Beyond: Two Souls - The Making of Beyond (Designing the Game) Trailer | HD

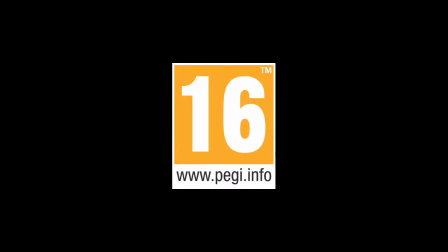PEGI 16
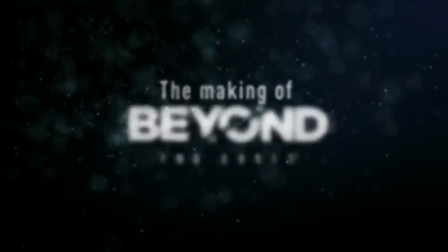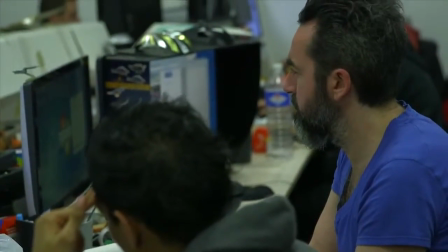We spent an incredible amount of work on set and character design because every single detail is crucial to tell this engrossing story.
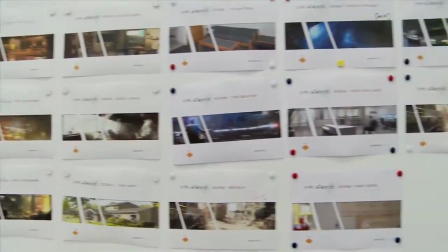The sets and characters are very diverse and the story stretches over 15 years.
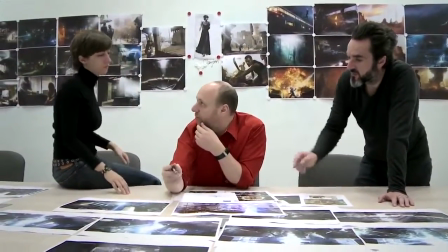So the challenge for us was to achieve this diversity while keeping an organic look to it all.
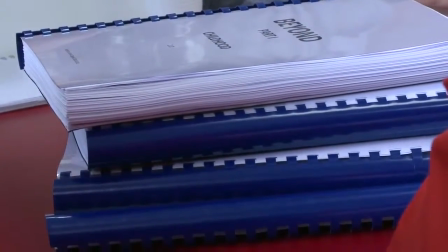So we start with a script. It's a really huge Bible describing all the locations, the characters, and action sequences.
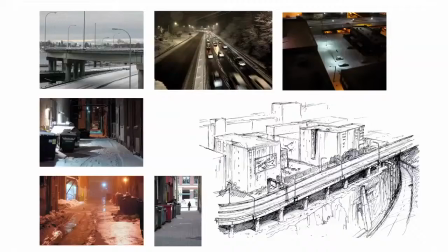We've done some mood boards. It's a kind of mix between many references.
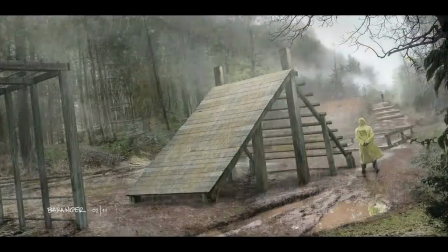It could be pictures, drawing, concept art. After that, we create what we call a pack design.
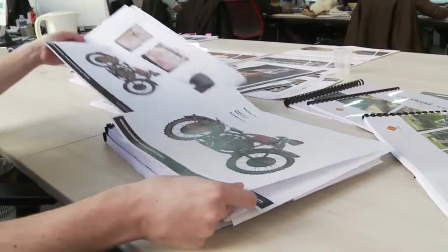A pack design is a kind of Bible linked to one sequence, one location, on one main character. It's quite challenging to design characters because they are based on famous actors.
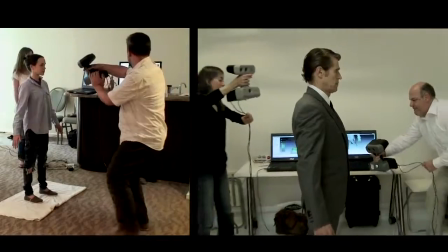So as to really recognize their faces and their profiles, we use a thorough technical process with complete body scan,
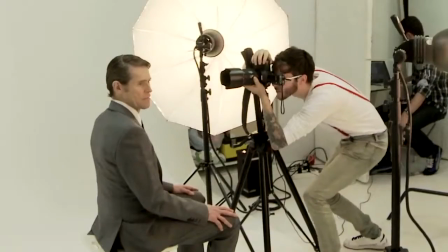and a photo shoot which is very precise to have all textures and skin colors of the actors. To work on the character emotion, I really lingered over the expression.
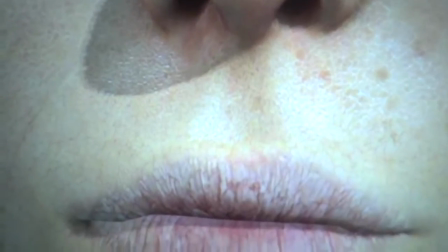The eyes, the mouth, on each one of these parts, we could put the camera very close and see the pores of the skin.
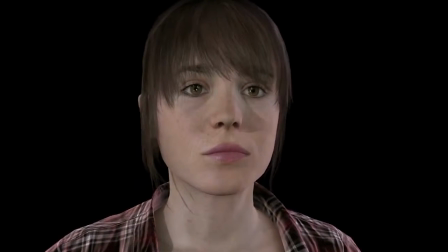Our ability to provide careful attention to each detail enables the gamer to focus on emotion and on the actor performance.
Nothing's gonna stop me from seeing her.
We produced various effects on characters because they needed to react to all the things they go through.
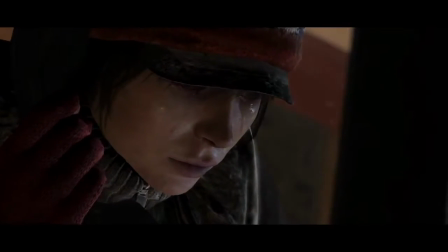It means underlining their sadness with believable tears when they're in distress. And injuring them when they get into a fight.
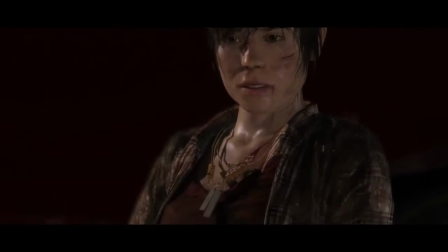These elements had to be visible yet subtle in order to avoid caricature.
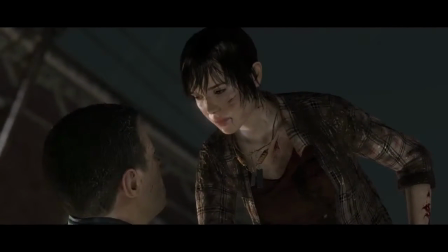Tell them to leave me the fuck alone, because next time, I'll kill everyone.
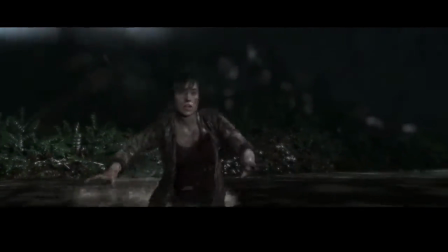In scenes with bad weather, we must find the right balance between what visually happens in the background,
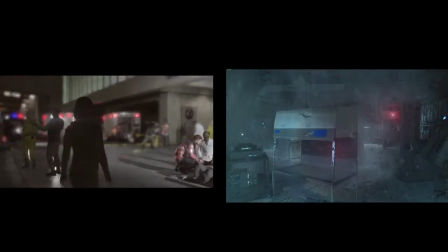what happens to the character, and even sometimes what can be visible on the camera lens. What was unique is being able to make Jodie evolve. We can follow her through many years.
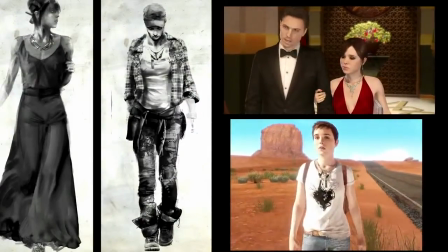We build close to 70 versions of Jodie.
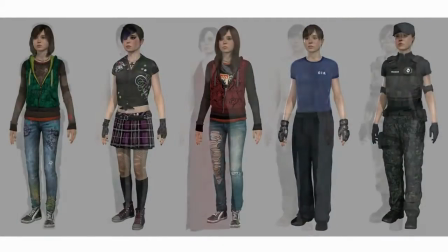She experiences so many moments that we could make her character very distinctive according to the period of her life.
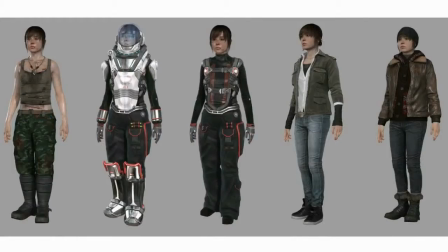So we spent many time with the artist's concept and fashion designer to dress,
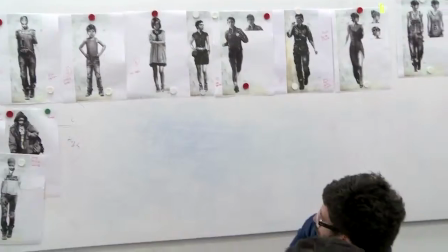to see how we could change the haircuts of an actor to make him younger or older.
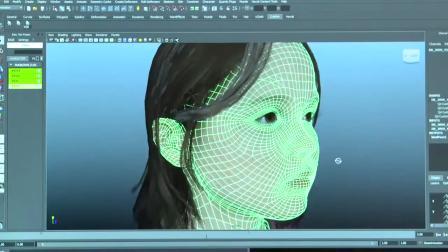One of the main challenges was to make Jodie look younger. We had very few references and it was very delicate work.
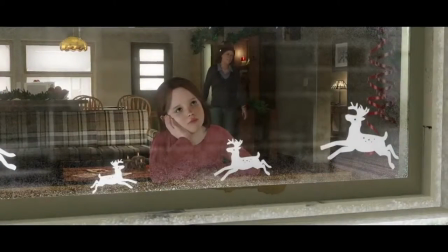When we put the trailer online, Ellen came back to us and told us her mother had recognized her at the age of nine. That's the best compliment we can receive as character artists.
Hello Jody, come in.
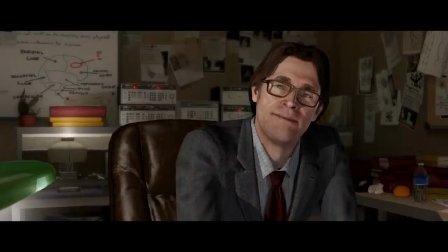In Beyond we follow mainly Jody and also a close relation, for instance Dawkins.
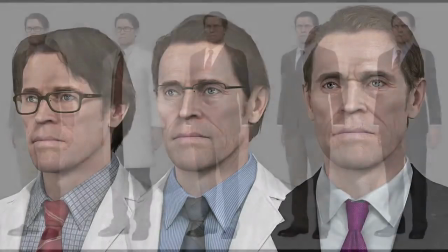We can see him growing and reaching maturity. He begins as a laboratory scientist and he finishes by directing a whole department.
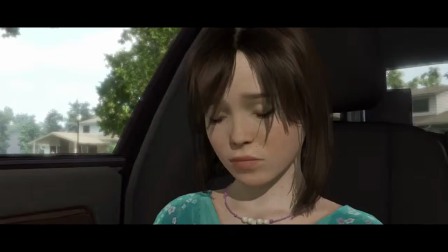We wanted to give him a paternalistic side with Jody, and at the end, an authoritarian aspect.
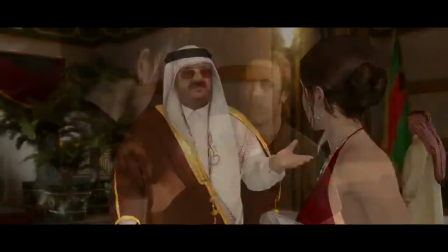There are more than 300 characters in the game, so there was a considerable effort to bring all the characters of the game at the same level than the main characters.
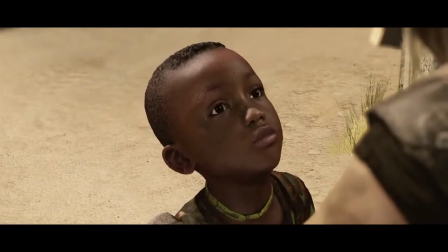The highlight of Beyond was to go through an epic journey with Jody spanning 80 different set pieces.
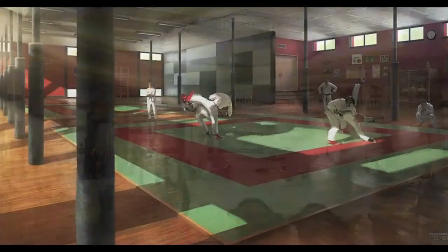It's slightly different from every game. We have a much more huge palette of scene and environments.
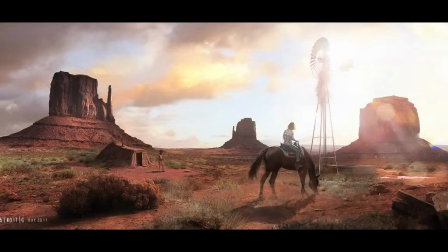It could be a Navajo desert, tiny rooms, huge complex.
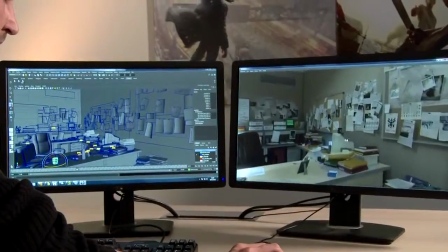We are talking about small and tiny rooms with a huge level of details
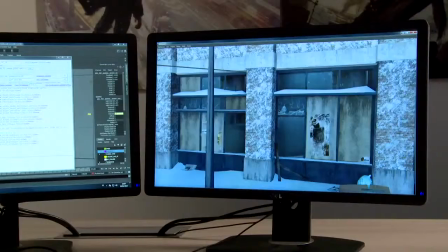and also a kind of open world environment where we need to improve the same level of details.
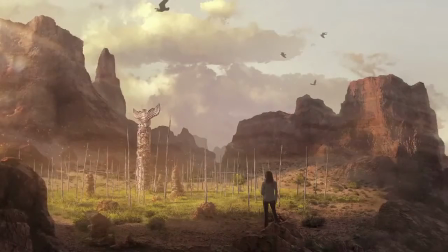One of the biggest challenges was to create an open world that we can see in the Navajo sequence.